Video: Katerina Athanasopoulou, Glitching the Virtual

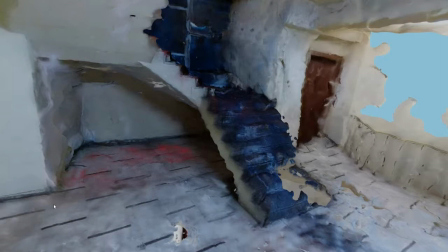(12:13)
It repeats and returns. The glitch electrifies and animates. It flickers, it surges, it announces trouble, it attracts attention. The glitch is not terminal but it trips you up and it makes you slip up. The glitch signals trouble.
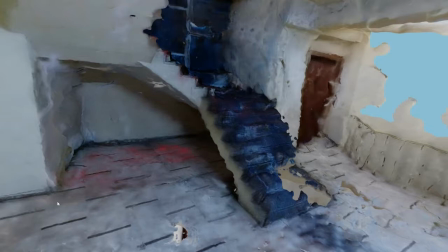(12:30)
The quality of the glitch is elusive and mysterious, a treasure trove and a gimmick, an effect and an effect. It is slippery both haptically and etymologically.
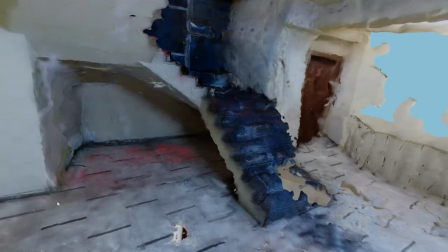(12:42)
It evokes an animation, a sudden sliding across an icy patch, a flickering of lights in a horror film announcing an unknown agent. The tactility of the glitch is both slimy and electric. Glitch is thought to be 1960s astronaut slang for a sudden surge in current.
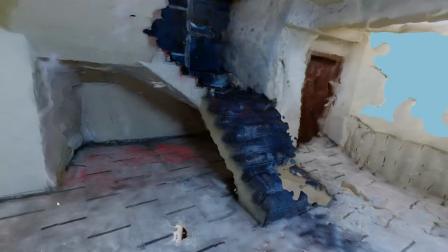(13:02)
The glitch is linked to the Yiddish word for a slip. Similar words, glitchen in German, blizzard in French, the Latin gluteus and the Greek glistron, evoke a slipperiness with viscous undertones.
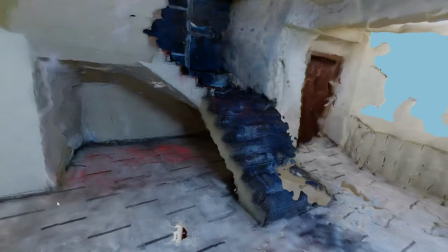(13:18)
The idea of the glitch is not limited to this animated slipperiness though, it comes also with notions of a broken flow, of something snagging and sticking, repeating, insisting. Between a slip and slipperiness and a snag and its
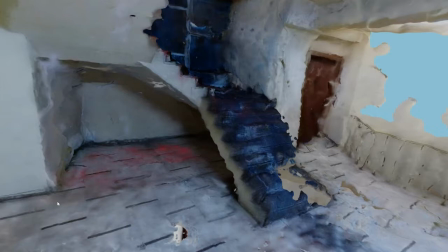(13:36)
friction is a smear which is an action that leaves a trace are pieces. There are two separate qualities in my photogrammetry, volume which is sculptural and texture which is photographic. The more photographs I use for the calculation,
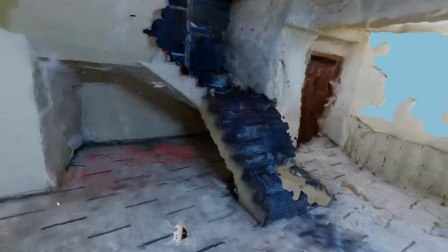(13:54)
the closer the positions of the 360 cameras and the higher the polygon count will result in a more detailed model. The details may be erratic and nebulous but the model is more dense while my body is mostly absent or cuts holes in the mesh.
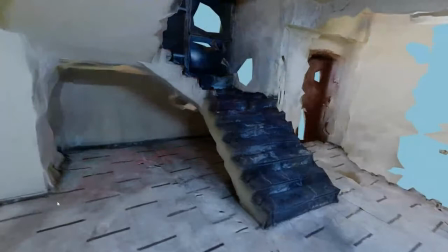(14:10)
But if the mesh is lighter in terms of polygon count and the separate photographs are fewer, the model becomes less detailed and some of the holes begin to close up. Eventually comes the reversal of absence.
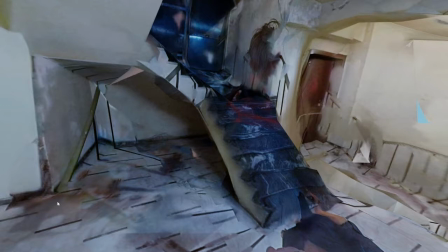(14:26)
Rather than glitching the space by cutting holes, my body now glitches the space by smearing itself like a friction burn on the floor and walls. The photographic texture takes precedence over the 3D model and suddenly, rather than missing, I am all presence,
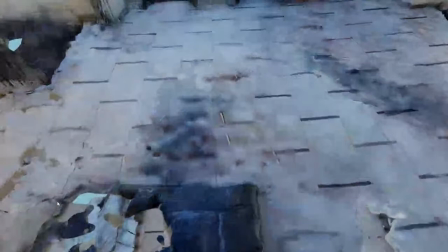(14:43)
haunting the space and covering up the details, embedding myself in the architecture, like wallpaper or paint.
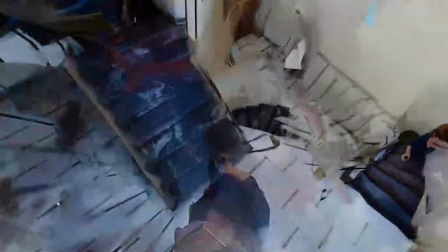(14:54)
Between this strange mix of presence and absence,
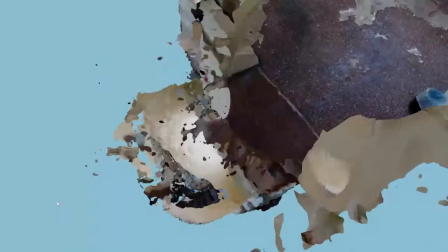(14:58)
erasure and overwriting, gaps and excessive debris, I return to the space of the work through the model. Sometimes new pieces of architecture appear, such as when I bring down the polygon count and lessen the pictures,
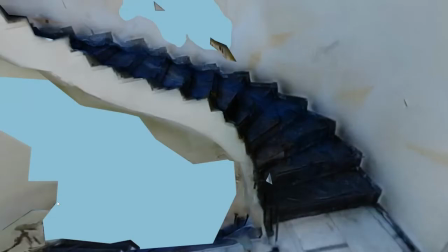(15:16)
new parts of this corridor come up, and then here I am, haunting.
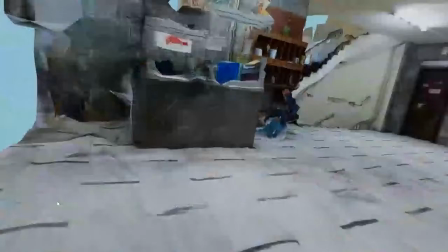(15:22)
This is also a return to the day when I perform the camera walk, a resurrection of dead time.
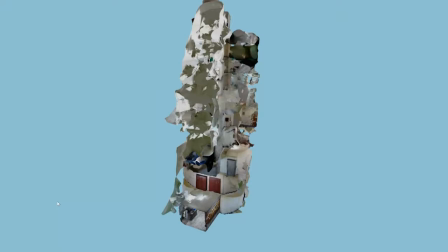(15:28)
It is also a point of entrance to a time that is completely still,
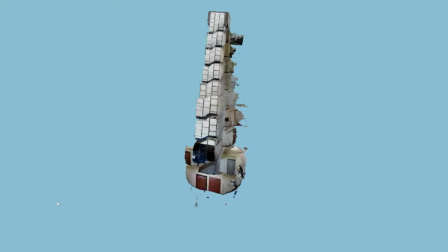(15:33)
but becomes reanimated by my hands manipulating the mouse or by the movement of my head in the earth.
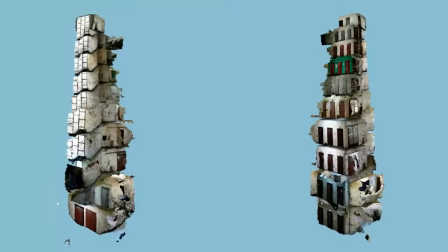(15:41)
Luisa Minkin says that the digital model deriving from photogrammetry is in some sense a taphonomy, a transition of remains from biosphere to lithosphere or electric noosphere, replicating through e-currents into myriad death assemblages.
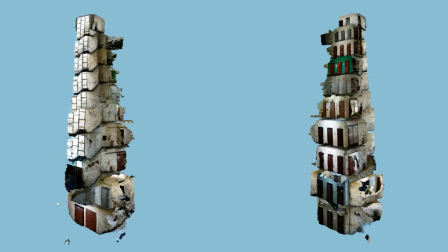(15:58)
The dictionary defines taphonomy from the Greek Taphos grave as the study of process in affecting an organism after death that result in its fossilization.